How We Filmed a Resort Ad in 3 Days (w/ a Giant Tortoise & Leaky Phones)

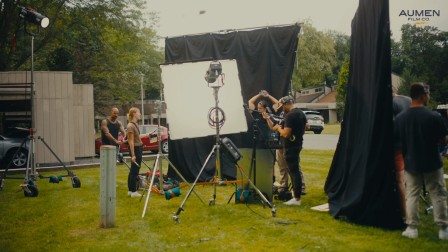[8:18]
A few light stands and other rigging elements inevitably found their way into frame.
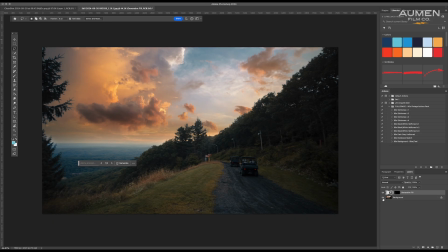[8:22]
We used a combination of clean plates, a lot of tracking, Photoshop frame paintouts, and manual keyframing to erase the unnecessary clutter.
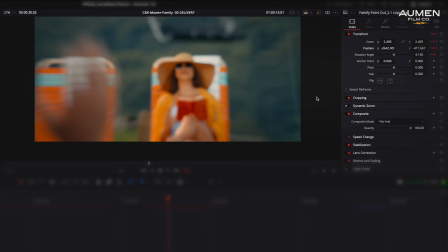[8:31]
It was meticulous work, sometimes going frame by frame, but well worth it.
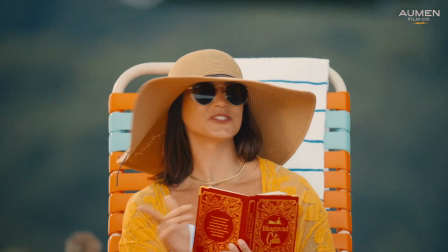[8:36]
Our priority was to maintain the original mood and composition while subtly removing anything that didn't belong in the scene.
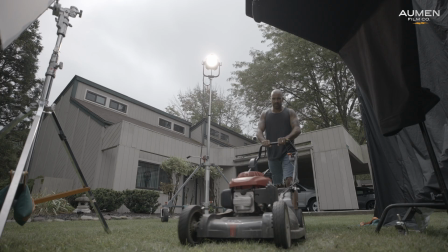[8:44]
By the end of it, everything that was cleaned up isn't even noticeable, and that's the point.
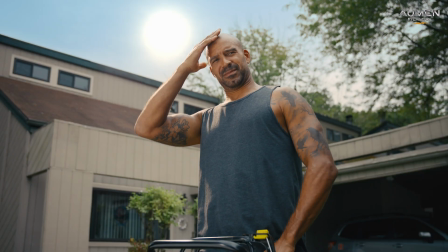[8:49]
The cleaner the frame, the more immersive the final piece feels. Looking back, this project was one of those rare ones where everything just clicked.
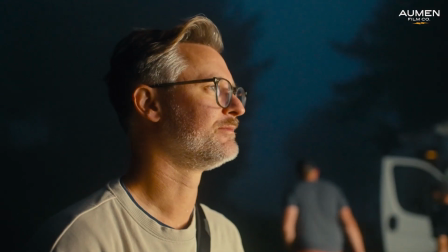[8:56]
Not because it was easy, but because everyone showed up with heart through early mornings, unexpected weather, and all the little in-between moments.
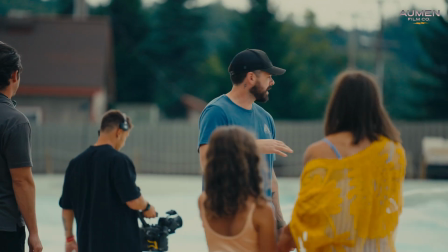[9:04]
This team kept the energy up and the vision clear, and it's a reminder of why we do this in the first place,
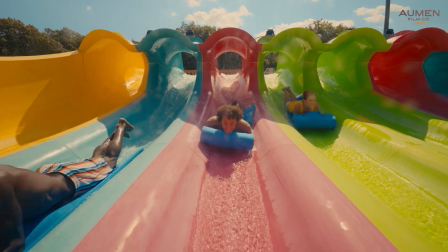[9:09]
to chase ideas that excite us and to make something that feels just right. Thanks so much for watching, and if you enjoyed this glimpse behind the scenes, stay tuned. There's a lot more coming.